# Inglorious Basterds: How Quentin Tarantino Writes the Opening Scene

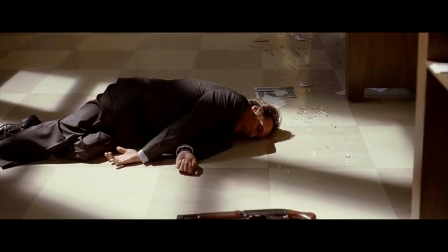[0:00]
One of the most common frustrations of writers everywhere is wondering where to begin, and for good reason.
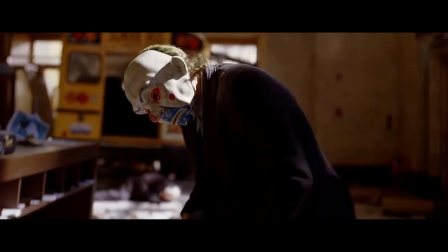[0:06]
All of the incredible twists and turns that a story goes down could end up
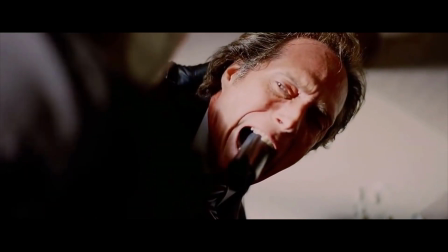[0:11]
being pointless if the readers simply look away after a disappointing opening.
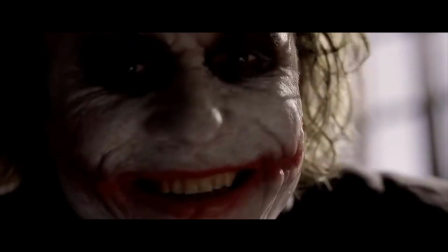[0:16]
It just so happens that nobody does openings quite as well as Quentin Tarantino.
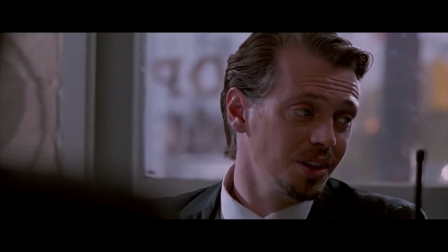[0:21]
It is difficult to decide which Tarantino film has the best opening.
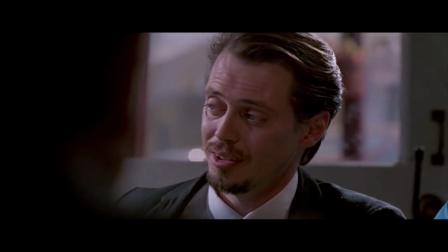[0:26]
The tip argument in Reservoir Dogs, the electric dialogue of The Hateful Eight,
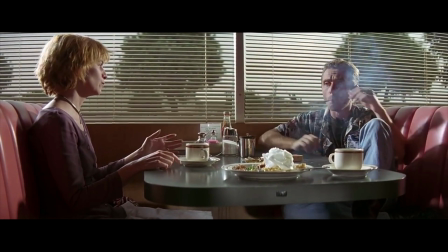[0:30]
and the diner robbery of Pulp Fiction are all incredible openings.
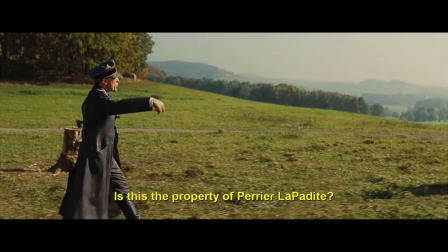[0:35]
But perhaps his most memorable opening is the first scene of Inglorious Basterds.
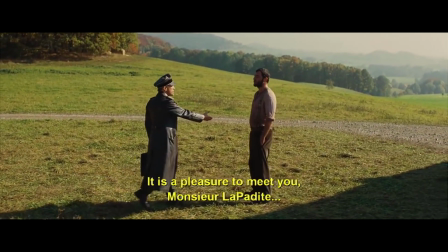[0:42]
Although there are countless reasons why this scene is great,
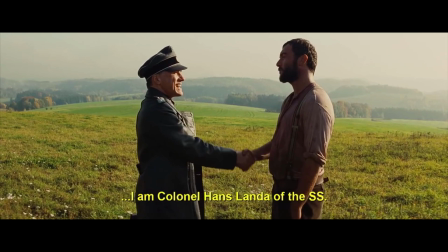[0:45]
I will be focusing on the four-step process that Tarantino has perfected to craft his openings, in hopes that you can apply these four steps to your own writing. Step 1.
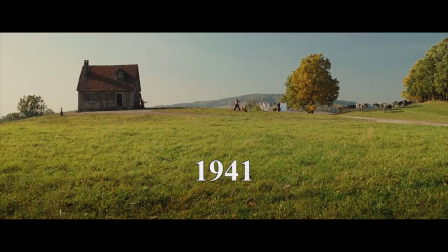[0:55]
Show the audience something ordinary. This step is actually pretty simple.
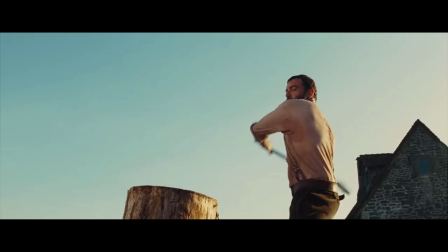[1:00]
Start off by giving the audience a glimpse into the everyday lives of the characters before anything plot-oriented happens.
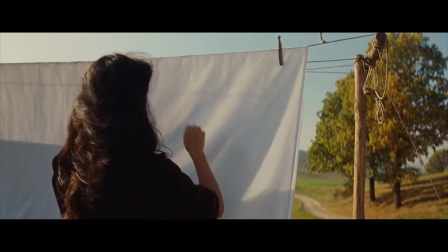[1:07]
For Tarantino, he shows a family on a milk farm. The mother is hanging up clothes, the father is chopping wood,
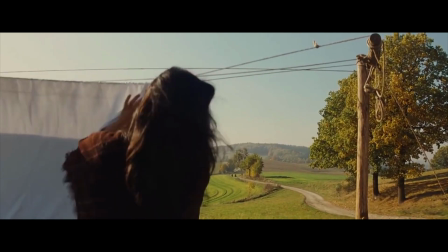[1:14]
and we as an audience get a feeling that what we're initially shown is nothing special in the eyes of the character.
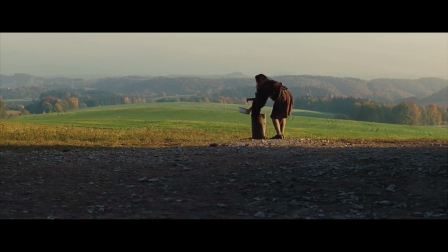[1:21]
Step 2. The catch. The catch is a detail or group of details that hints at later events.
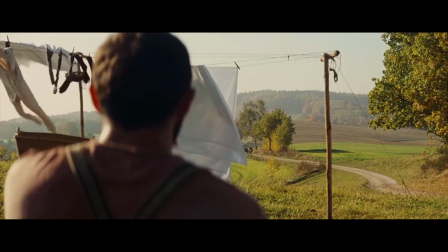[1:29]
If the audience was just shown something ordinary and nothing else, then they would have no reason to continue watching or reading because they'd get bored.
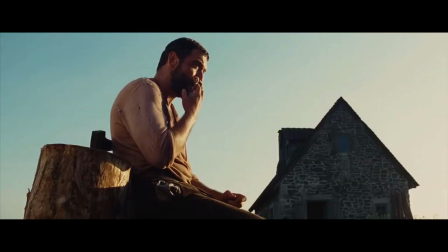[1:38]
The catch can be something small in scale or massive. Inglorious Basterds has two major catches.
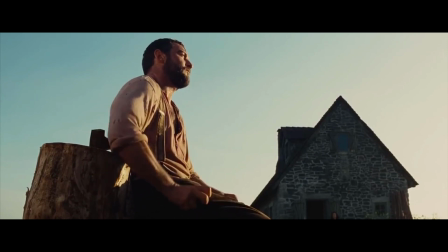[1:46]
The first catch is that a car filled with Nazis is driving onto their property.
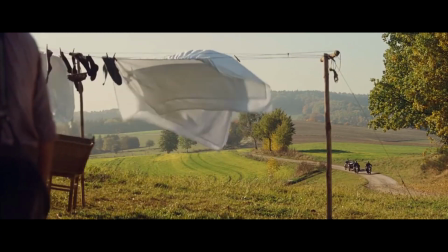[1:51]
The second catch is a farmer's frantic reaction to tell his family to prepare themselves.
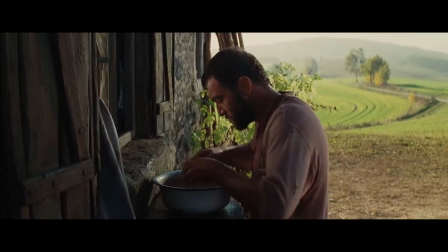[1:57]
The purpose of the catch is to give the audience a sense of tension for the later events of the story.
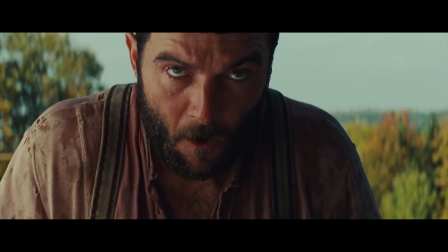[2:02]
The audience doesn't know where exactly the story is going, but when the catch is done right, their minds will be going crazy trying to figure it out.
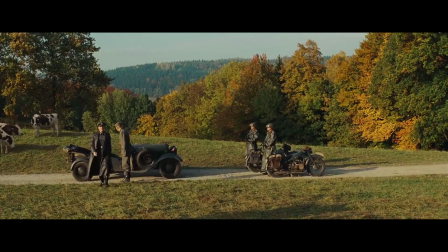[2:11]
Seeing a car full of Nazis makes the audience wonder why they're coming onto this property specifically and what their intentions are.
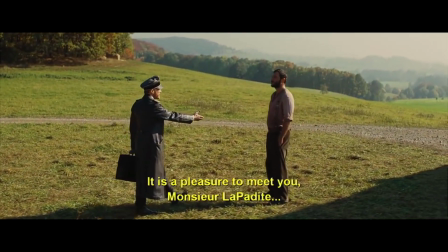[2:19]
Also, seeing how frantic the family becomes tells the audience that they have a reason to be scared of Nazis being on their property,
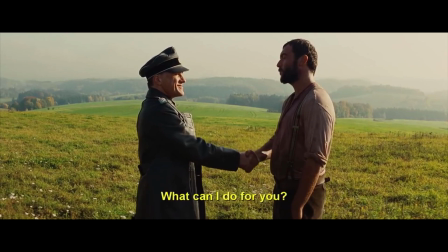[2:27]
even though we don't know exactly what that reason is yet. Step 3.
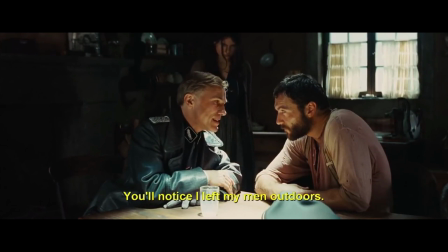[2:32]
Call to action. The call to action is an occurrence that forces a character to make a decision. The call to action in the opening scene or chapter doesn't necessarily have to be the main call to action of the whole story.
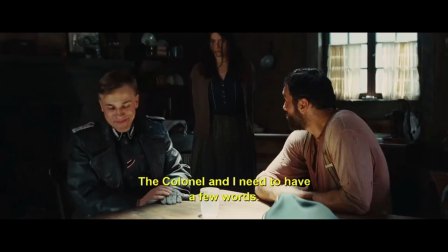[2:46]
The purpose of a call to action is to show the audience how our characters react under stressful circumstances.
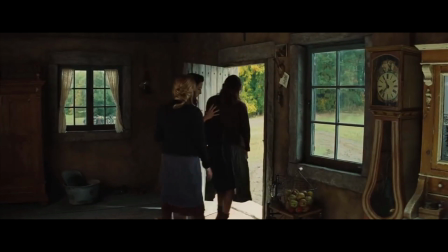[2:52]
The farmer sitting in his house and having a conversation with the colonel. This long conversation is filled with many calls to action,
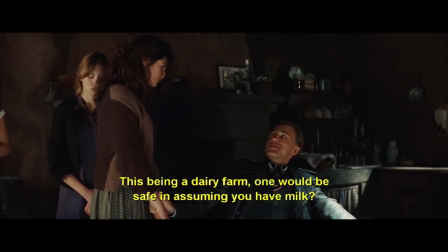[3:00]
such as Londa asking for milk, information on a missing Jewish family, or if he can smoke.
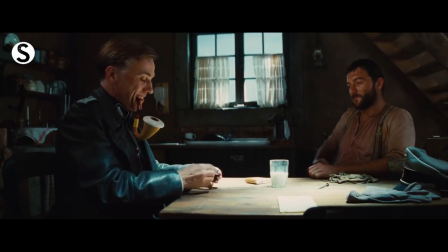[3:06]
However, the main call to action in the scene is when Hans Landa gets incredibly serious for a moment and asks,
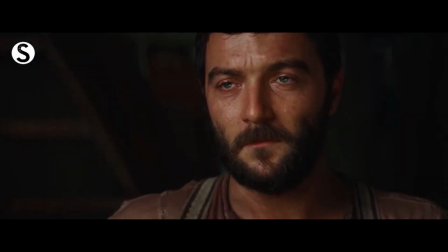[3:15]
"You're sheltering enemies of the state, are you not?" This is when we can see how both characters react to tension. Who cracks under the pressure and who shines, who holds all the cards and who is merely playing the game.
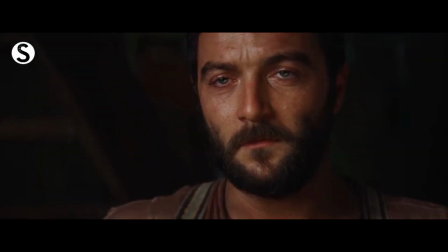[3:30]
This is when the farmer responds, "Yes."
You're sheltering them underneath your floorboards, aren't you?
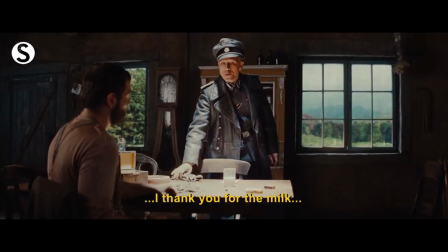[3:45] "Yes."
Step 4. Show the audience something extraordinary.
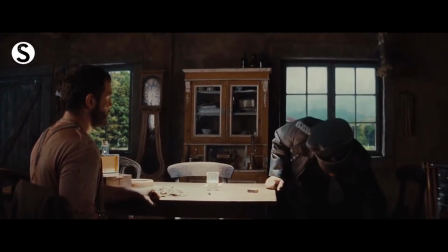[3:51]
This is the moment of climax in the opening scene.
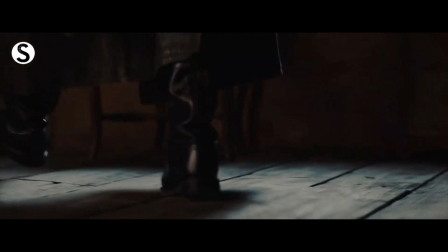[3:54]
After you've successfully built up tension for the audience, it all needs to come crashing down in glorious fashion.
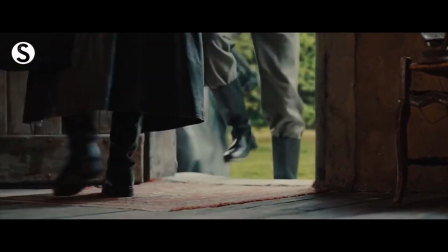[4:01]
The purpose of this step is to show the audience the stakes at hand and what the characters can potentially lose later on in the story.